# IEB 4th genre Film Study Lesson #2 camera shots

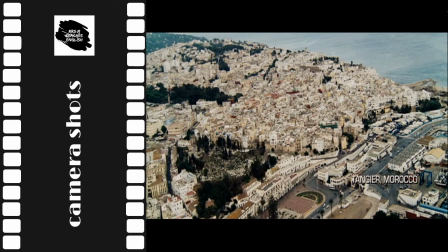Do any of you recognize this? It's the establishing shot from The Bourne Ultimatum, showing the viewer that the action opens in the North African city of Tangier in Morocco.
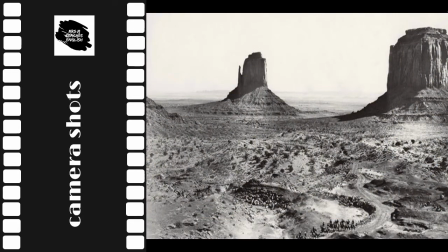Even if you haven't watched this film, Stagecoach, you will immediately recognize the genre because of this establishing shot. It's a western. You can see the typical landscape. You'll expect men on horses to come galloping in at any moment.
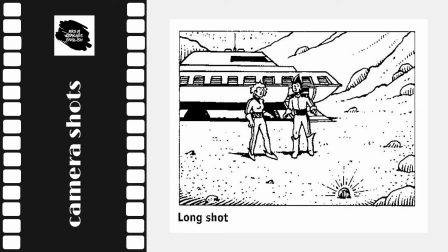This shot contains a fair amount of landscape or background, though figures in the scene are recognizable as being both human and male or female.
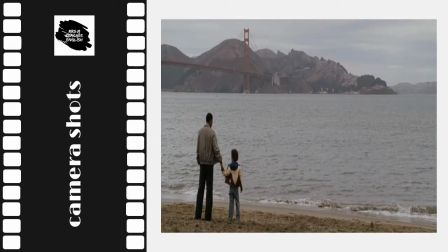Here's an example of a long shot from the film The Pursuit of Happiness. Here you can see the father and son standing on the beach in San Francisco, looking at the Golden Gate Bridge.
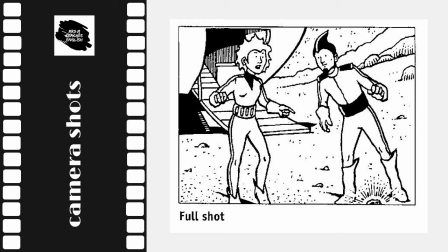The full shot contains much less landscape or background, but it does contain the full length of any figure in the frame. If there are two figures in the frame, it's called a two-shot. If there are three, a three-shot or a full two or a full three.
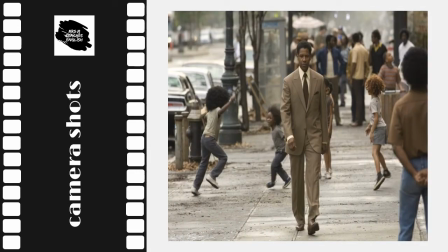Here's an example of a full shot, taken from the film American Gangster. You can see Denzel Washington's character from top to bottom as he strides down a street.
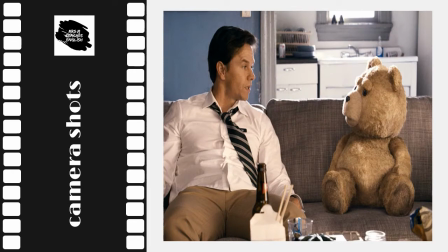This is a two-shot from the 2012 movie Ted. Usually a two-shot is used to show that the two characters are of equal importance.
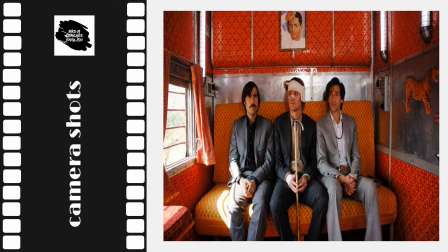And this is a three-shot from the movie The Darjeeling Limited. You can see that the camera has to be quite far from the subjects in order to fit them in. This ensures that the setting takes precedence over the characters.
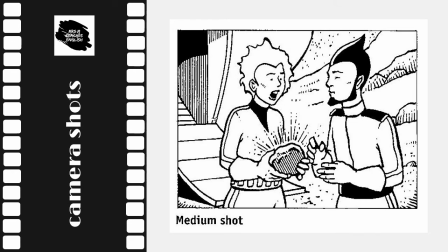In a medium shot there's less background and the figures in the frame are only seen from the waist up. This too can be called a two shot or a three shot depending on the number of figures.
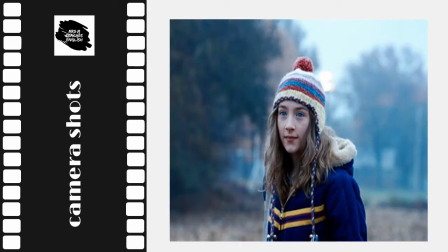Here's a medium shot from the film The Lovely Bones. This shot is often used to focus audience attention on a particular character.
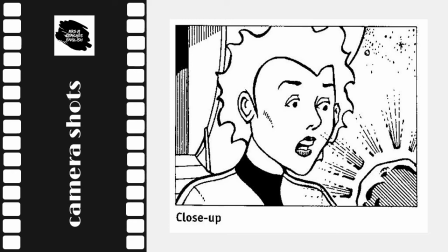A close-up contains almost no background, but focuses on the whole of an object or a person's face.
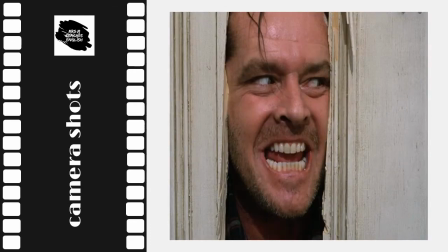This frame, showing Jack Nicholson in the 1980 film The Shining is a fine example of the effective use of a close-up on a character's face. You're supposed to be disturbed by this picture.
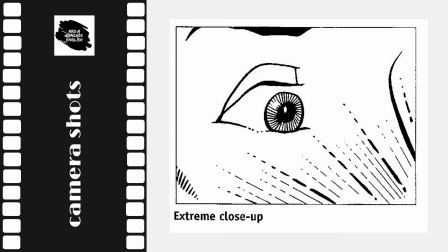An extreme close-up focuses on an aspect of an object in great detail or a part of a person's face. It could be something like the label on an item of clothing, a newspaper headline.
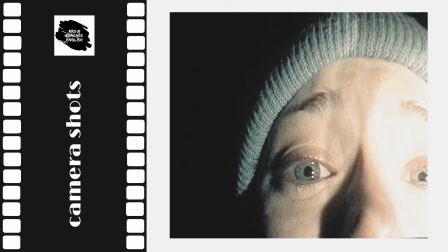This extreme close-up from the Blair Witch Project highlights the sheer terror experienced by this character.
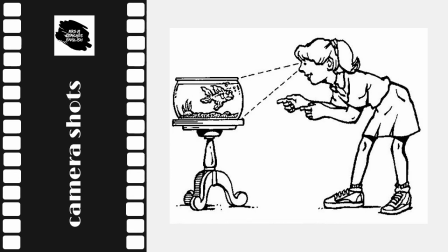A point of view shot involves the camera taking the view of one of the characters. The camera becomes the character's eyes and sees things only from that character's point of view.